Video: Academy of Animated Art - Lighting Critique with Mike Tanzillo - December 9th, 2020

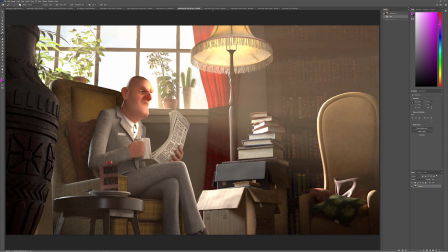So you don't want that to clip out too much. Jorge, welcome.
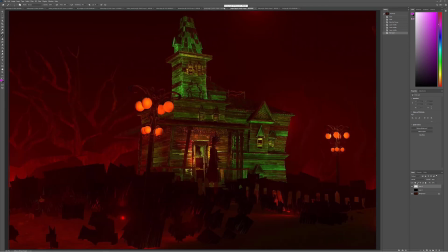We got a couple images here from you. So a couple things about both of these that I think that would be,
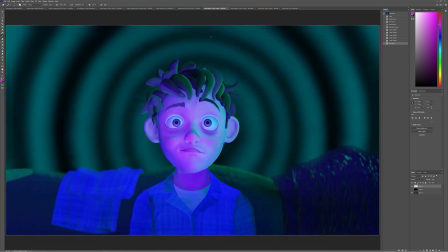well, first off, it would be great to have some reference imagery in so we can have a sense of what you're going for. The other thing that I was thinking was that like there's a lot of light overall in these, and there's not a lot of shadow play.
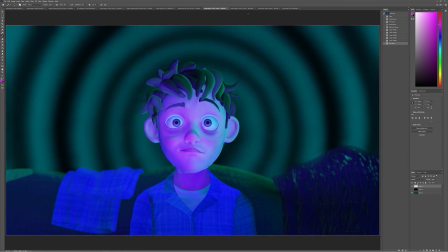Like there's not a lot of, especially in this one.
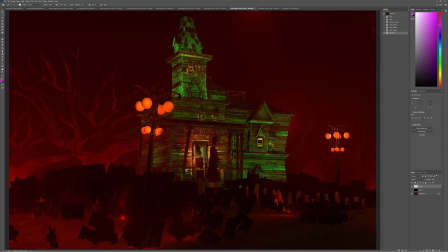Let's look at just the green light for now. There's green light on this side. There's green light on this side. There's green light down here. It's up here. It's kind of everywhere around the building. And there's really no variation in the tone or the value. And also, like, I don't know, I can't figure out, like, what the light source is on something like that.
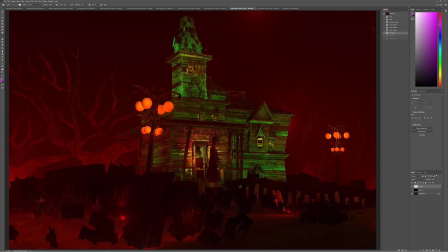So you really want to, you really want to use that to, tell a little bit more of the story and create more shaping out of it. And you really want to think about, like, where is that light source coming from? What is its motivation?
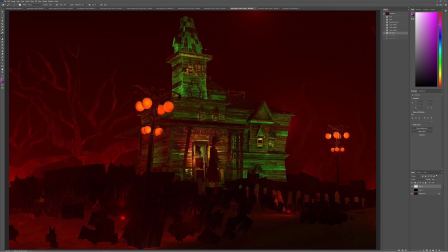Because it looks cool. Like it looks cool in parts. Like I love the idea of it, but I just want to isolate it down to smaller areas. Same thing with the red light, right? We've got red light kind of existing a little bit uniformly throughout, and it's not really
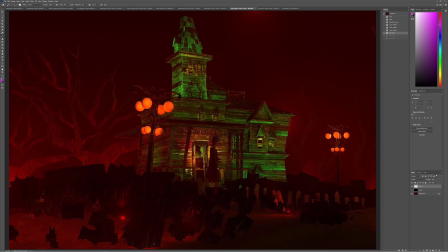casting a lot of shadows. Like these objects just kind of feel like they're shoved into the ground. There's not a lot of cast shadows going around. I do think, and then like these lights are on, but I don't see their influence too much on the scene.
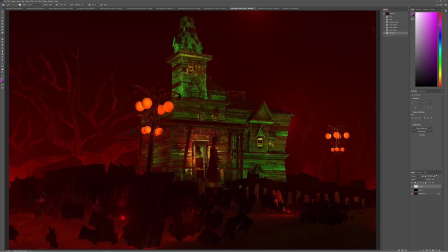It feels like all this light's coming from up underneath, and then this doesn't, like, you don't really see the influence on this. So it's almost like I want you to start thinking about how you're going to
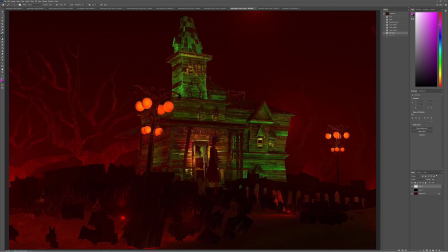limit the amount of lights into certain sections and really control it, because right now it's just it's going in every direction.
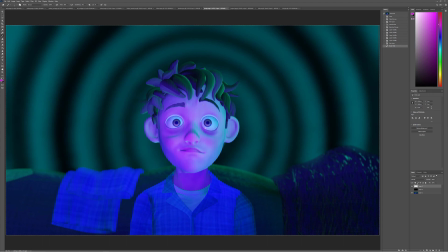Same thing here, just lots of light everywhere. It's a little, this is a little bit of a smaller scene, so you have some more leeway, but the lights that are in the scene now are also equal in intensity kind of across the board.
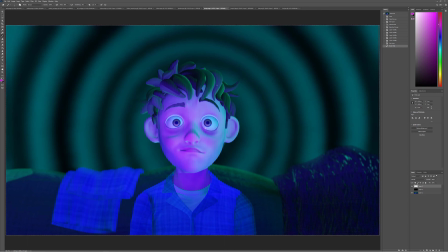So like I can't tell right now which one of these, the green or purple light, is more dominant. Because what ends up happening is you get to the face and there's very little fall off or shaping. Like looking at the color of the face,
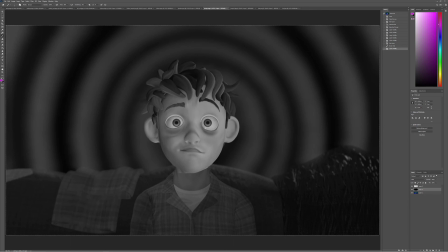and this is a black shape that's been layered over the top using the color node. This is how I look at luminosity. So the positive is that you've got more luminosity on the face, and we're really able to zero in there, but we don't have a lot of variation going across the face.
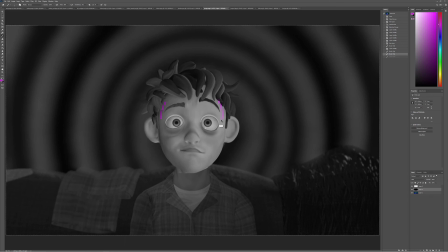It's a little darker on this side and a little brighter on this side, but what we want to see is more shaping, more fall off. And then going across the couch and across the shirt there, all of that is about the same. Let's look at this one too.
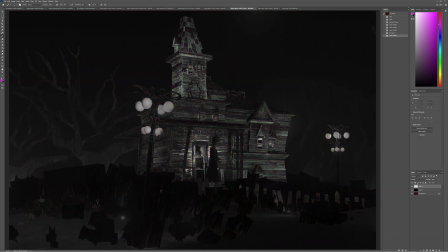So same deal with this. There is some more brightness around here, but like the shaping in the the foreground and in the street, in the grass and stuff. We just need to make some more brighter and darker patches. I do really love, again, that this is brighter in here and that we're able to kind of tell the story by getting our focus in this region.
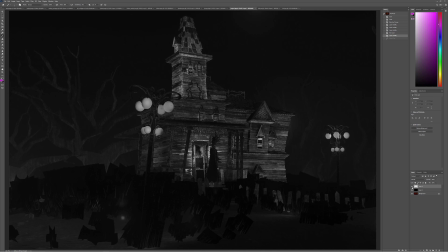But there needs to be some more light and dark values throughout the scene. So for your next iteration, I would like for you to
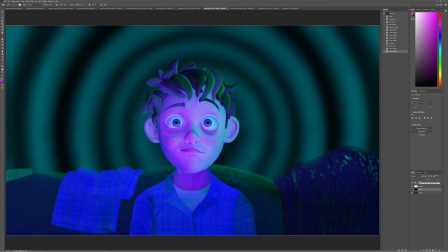find some reference images to help us identify like the look that you're going for, and B, on this one, I want you to identify a light source that is more your key and one that's more your fill, because we need to get some light to dark fall off areas and just some more shaping in general on the character and in the background. And then on this one,
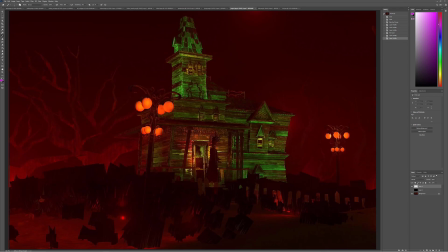I would like to work on isolating the lights down to their specific light sources.